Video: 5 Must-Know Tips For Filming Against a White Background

Hey, how you doing guys? Louis here with Fedevo. Filming in a studio with a white backdrop seems like a fairly simple concept, and to be honest, it pretty much is, quite like filming in Golden Hour. It's a location that can give you good results with very little investment. However, there are gonna be some best practices that you're gonna want to follow to ensure that you're getting your money's worth.
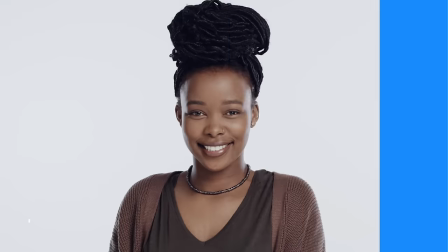21s
So, let's just jump into it. In this environment, let's talk lighting.
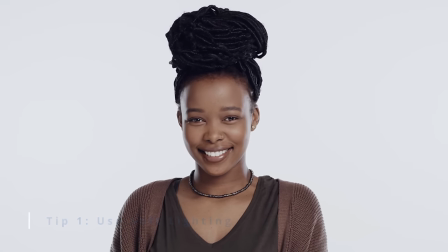25s
In most circumstances, the studio you hire should have light and available to illuminate the background in a basic fashion.
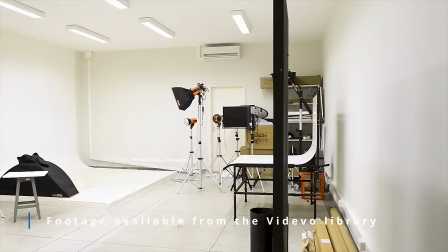32s
However if you rock up to set and it looks like something like this well you're going to need to light the background and the subject.
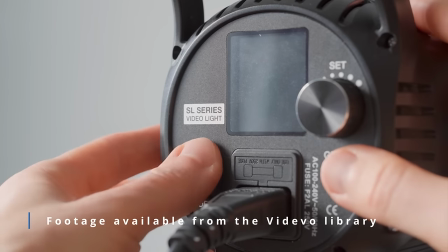39s
Now you're going to want to avoid hard light as that will generate shadow and shadows can be distracting as they shatter the boundless white background.
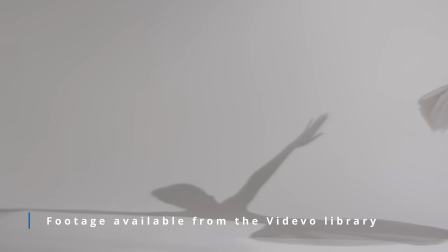47s
Likewise hard light typically has a small fall off area so it will be challenging to illuminate a background evenly.
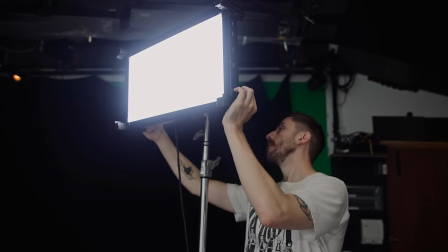54s
So we want to make sure the only light on set is soft soft light minimizes the shadows preserving the backdrops integrity and
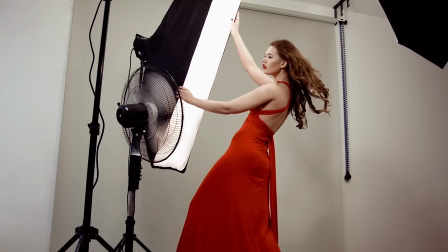63s
many leds with a large source are soft in nature but if you do only have hard light you would need to use modifiers like a soft box or even a diy
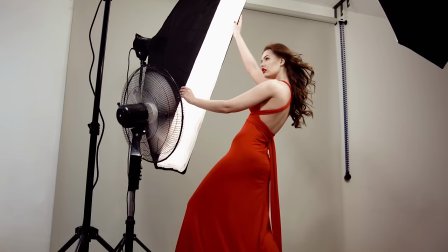72s
solution like a makeshift shower curtain to help you achieve this but all in all you want to keep the lights on the background soft and on the subject soft however
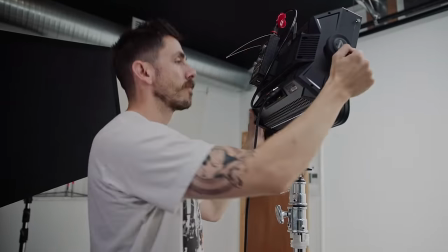81s
even when using soft light on a subject shadows can still occur therefore the subject's position is important so tip two so the goal
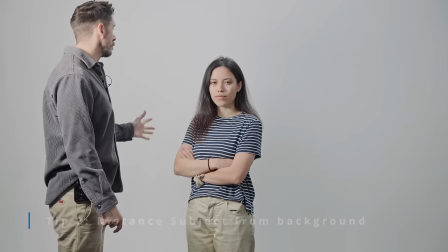89s
when filming on a white backdrop is to maintain the illusion of the infinite white background in its name you want it to look infinite two things that can throw that off is if there are shadows from your subject being projected onto the backdrop but also if the white background is perhaps scuffed or
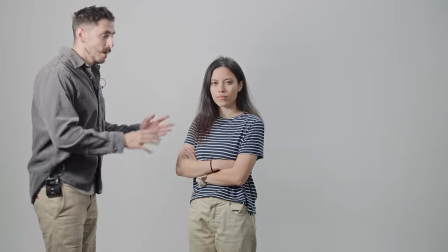105s
there's some dirt that hasn't been cleaned it's gonna cause havoc in post so you're gonna want your subject just to step forward so
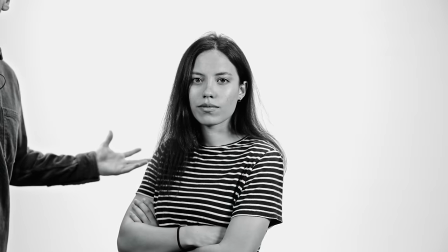112s
we can throw the white background out of focus even though it's not inherently going to look that much different on the image itself.
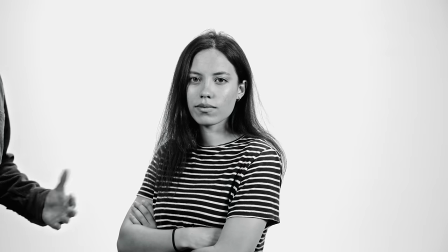119s
And I would also recommend in filming at a focal length of say 50 mils or up depending of course on the size of your studio.
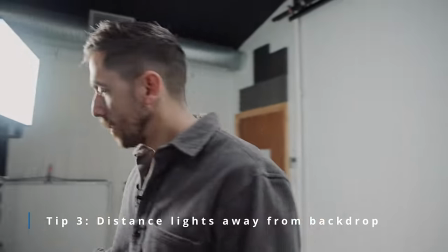126s
So you're going to want to position your lights strategically and I think it might be in nature to just take your most luminous light,
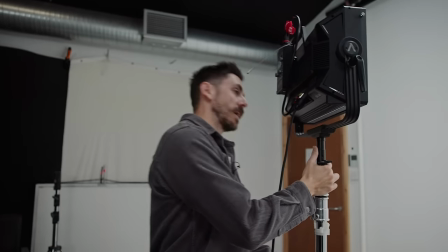134s
position it nice and close to the backdrop in order to get that stark white finish.
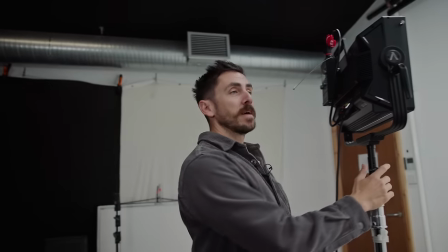139s
That's not what we want to do we don't want to overexpose the background because then that's going to start causing issues when we're looking at our subject and in
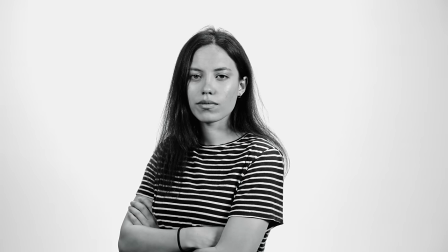147s
fact what you're going to want to do is distance your light so the light becomes softer and then in turn creates an even spread
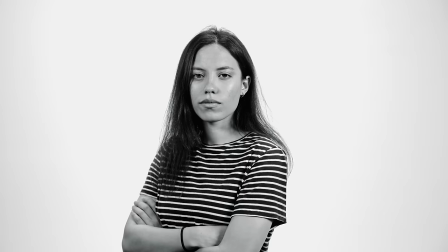155s
of light across the backdrop which is what is going to help contribute towards the infinite backdrop look don't be dismayed if you don't have a pure white
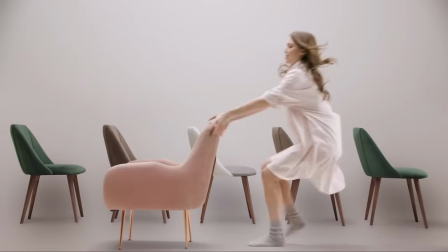163s
background off the fly take a look at these adverts and tell me what do you see all of the models and shots they take place in
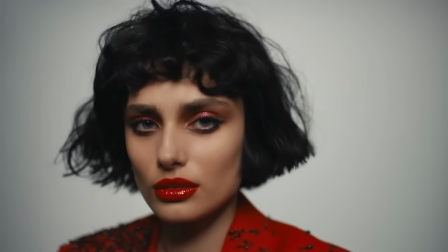171s
front of a white cyclorama yet if i was to pause and take a handful of these shots into photoshop then use the color selection tool we can
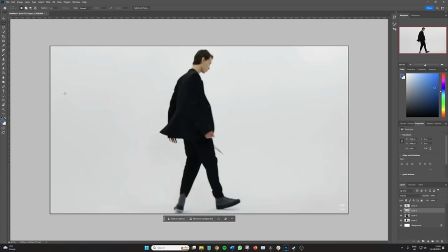180s
see that hardly any of them are actually truly white and they linger in the ground between white and gray this is fine and often this will
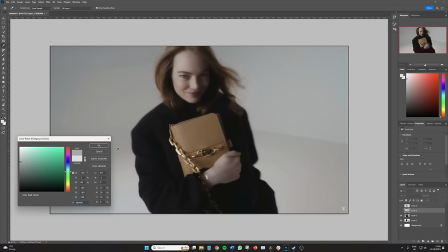188s
still be perceived by the audience as an infinite white background as it's more white than gray but if you did want a pure white
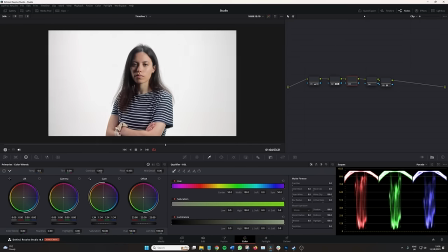196s
background like what you see in the wired interviews you would need to ensure that your contrast is well spread over the scopes which you can achieve with the gain and lift wheels as well as the contrast slider itself now this will result in a contrasty and saturated subject so bear that in mind as it would
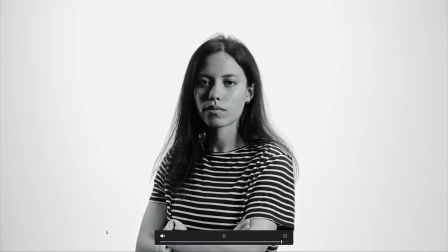213s
then require further correction but this is also why when we do see a
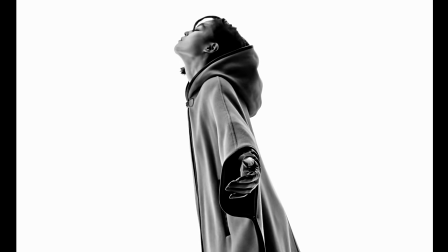218s
pure white background in commercials the video is usually black and white so
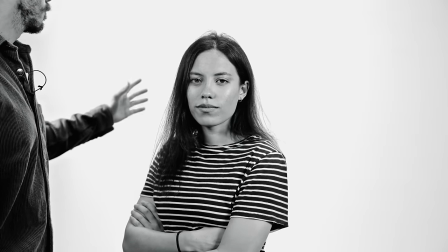222s
while the goal is to make sure that we have our background evenly illuminated to create the illusion of that infinite background. What we don't want is for our subject to look like it's from a 90s infomercial where both sides are just brightly illuminated.
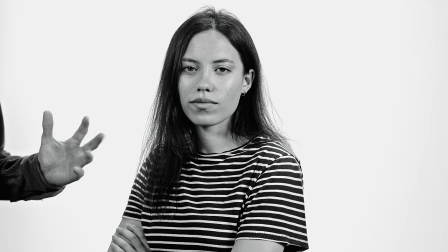238s
So we want to actually introduce some contrast in order to get a better looking subject for the interviewee or the presentation.